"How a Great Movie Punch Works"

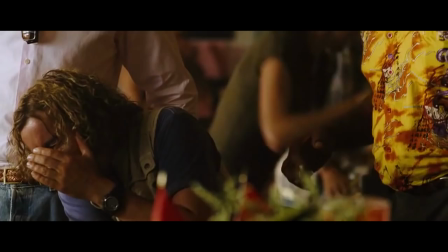Sorry, man.
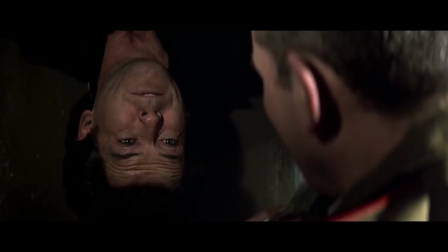Even though this is a silly comedy, it feels way more painful than say this one.
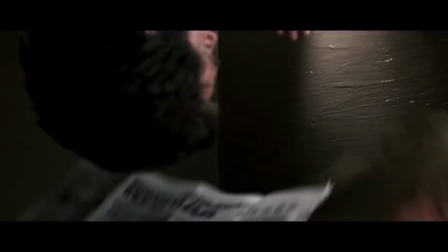Because instead of using a method we're used to of hiding the punch, it presents it in a wide objective angle.
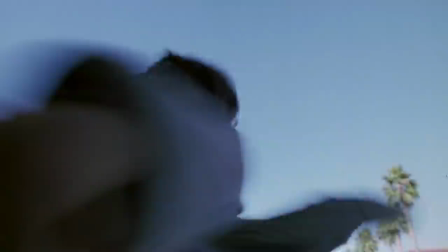Editing can accomplish multiple goals. By cutting at the right moment, it can hide the gap between the fist and the face,
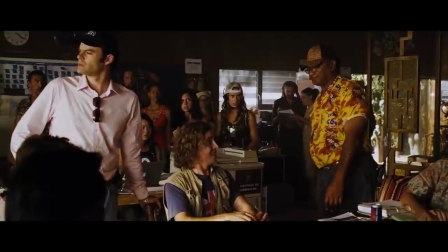like the punch and brick, which cuts to the profile shot a few frames after the point of connection.
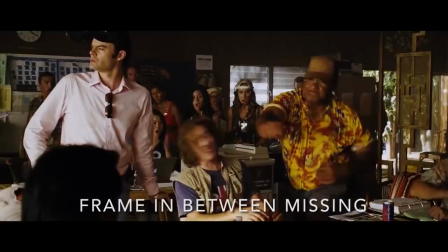And a classic editing trick is to cut out the one frame where the fist crosses the face, making it seem even faster and harder.
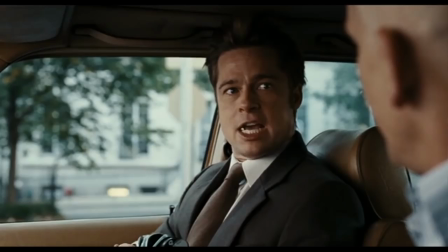The performances above all are an indicator of tone. They tell us whether a punch is funny,
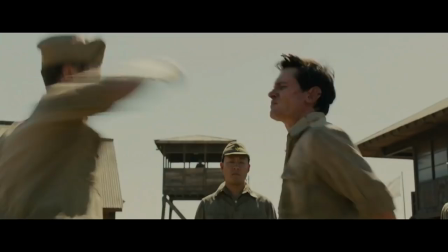are serious.
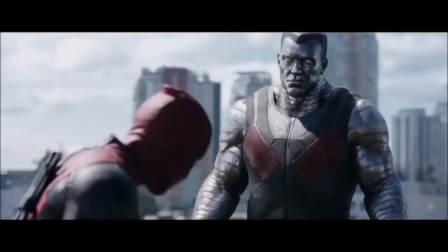As well as how severe and painful it really is. And finally, there's the sound design.
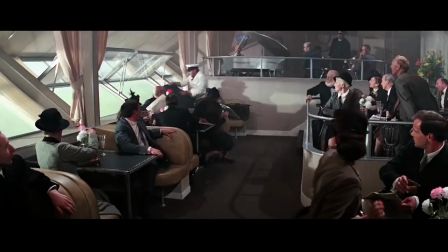This can make all the difference in how a movie punch feels. The deep pop of an Indiana Jones punch is satisfying and exciting,
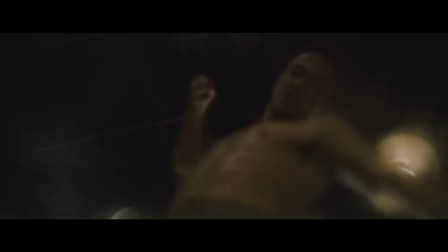while the wet smack of a Fight Club punch is a little sickening.
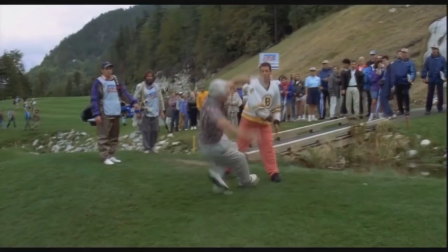punches can also communicate a lot a single punch can tell us all about a
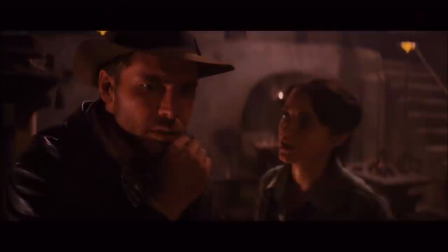movie's approach to violence this one with the huge impact and
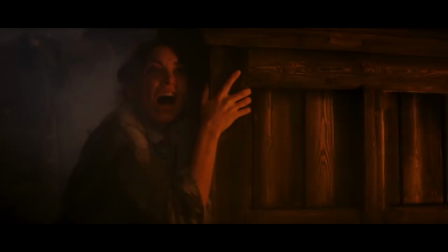slightly comical reaction tells us that the violence is heightened and for lack of a better word fun movie violence we're not meant to take this too seriously this
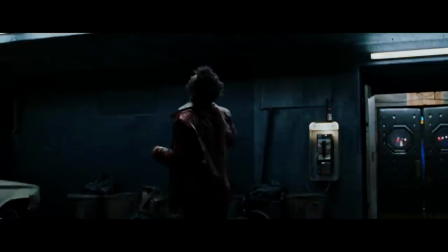one tells us the violence is messy and painful and much closer to reality And this one...
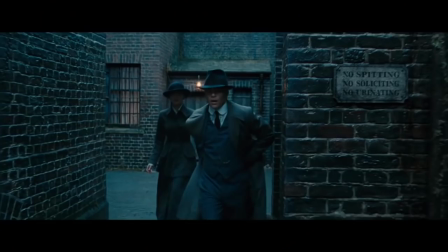Some villain just waiting for me to chance that.
...tells us the violence is nasty and cruel and upsetting.
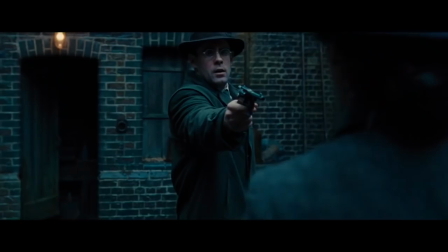Punches can communicate character information. In Wonder Woman, we see the contrast between when Diana throws a punch and when Steve Trevor does.
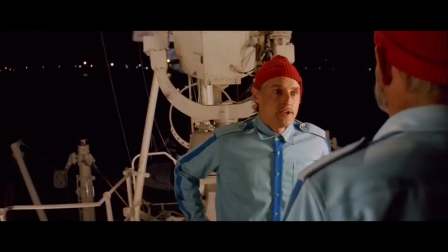Without saying anything, the punches visualize the power dynamic between them. Punches can be funny.
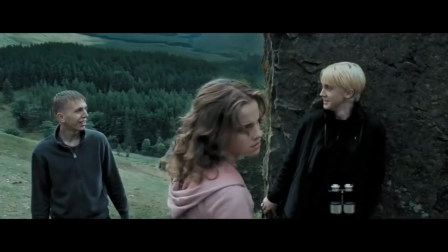They can hurt. They can be triumphant. they can be dramatic.
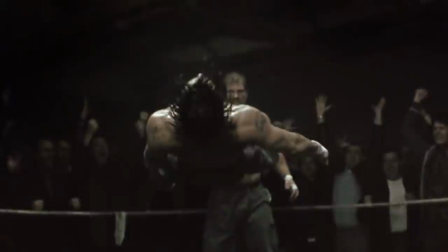Filmmaking is all about choices. There's an impossibly huge number of decisions that go into every moment of a film.
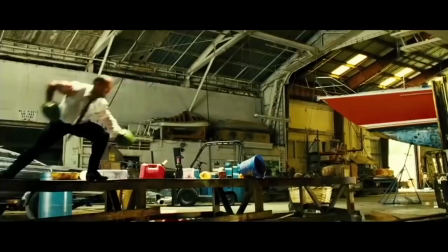Even a moment as quick as a single punch contains countless choices, each of which can lead to a drastically different result.
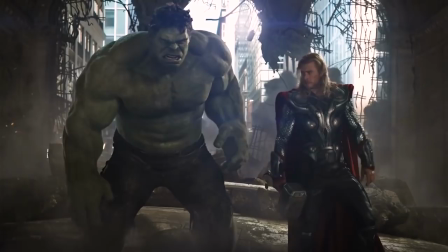Every choice has a meaning, and every choice has an impact. And look, not to start a whole conversation about violence in cinema, but punches are fun.
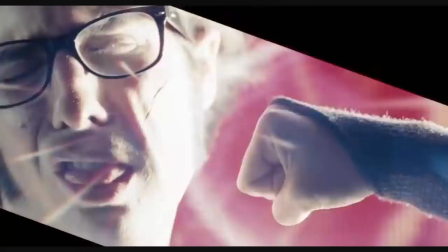There's something pure and cinematic and cathartic about them. So if you're a filmmaker and you're putting punches in your movie, give them some thought and make sure they're good.
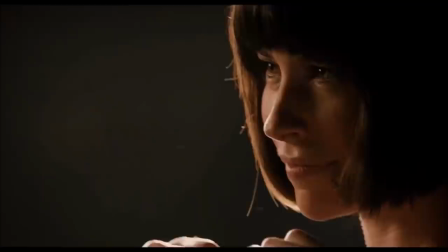Because you can communicate a lot with just a single punch.
That's how you punch.
Hey guys, I want to thank you so much for watching this, and I also would like to thank Squarespace for sponsoring the video. If you want to make a website, and and you want it to look great and be a super simple process, you should really check out Squarespace. They've got beautiful, award-winning designer templates, 24-hour customer service. You don't have to install anything or upgrade anything. And hey, I have been using Squarespace for my personal website for the past two years, and speaking from experience, I genuinely highly recommend it. For 10% off your first purchase, just go to squarespace.com slash Patrick, right there. there's a bunch of social media links if you want to yell at me about stuff across the internet and i will see you next wednesday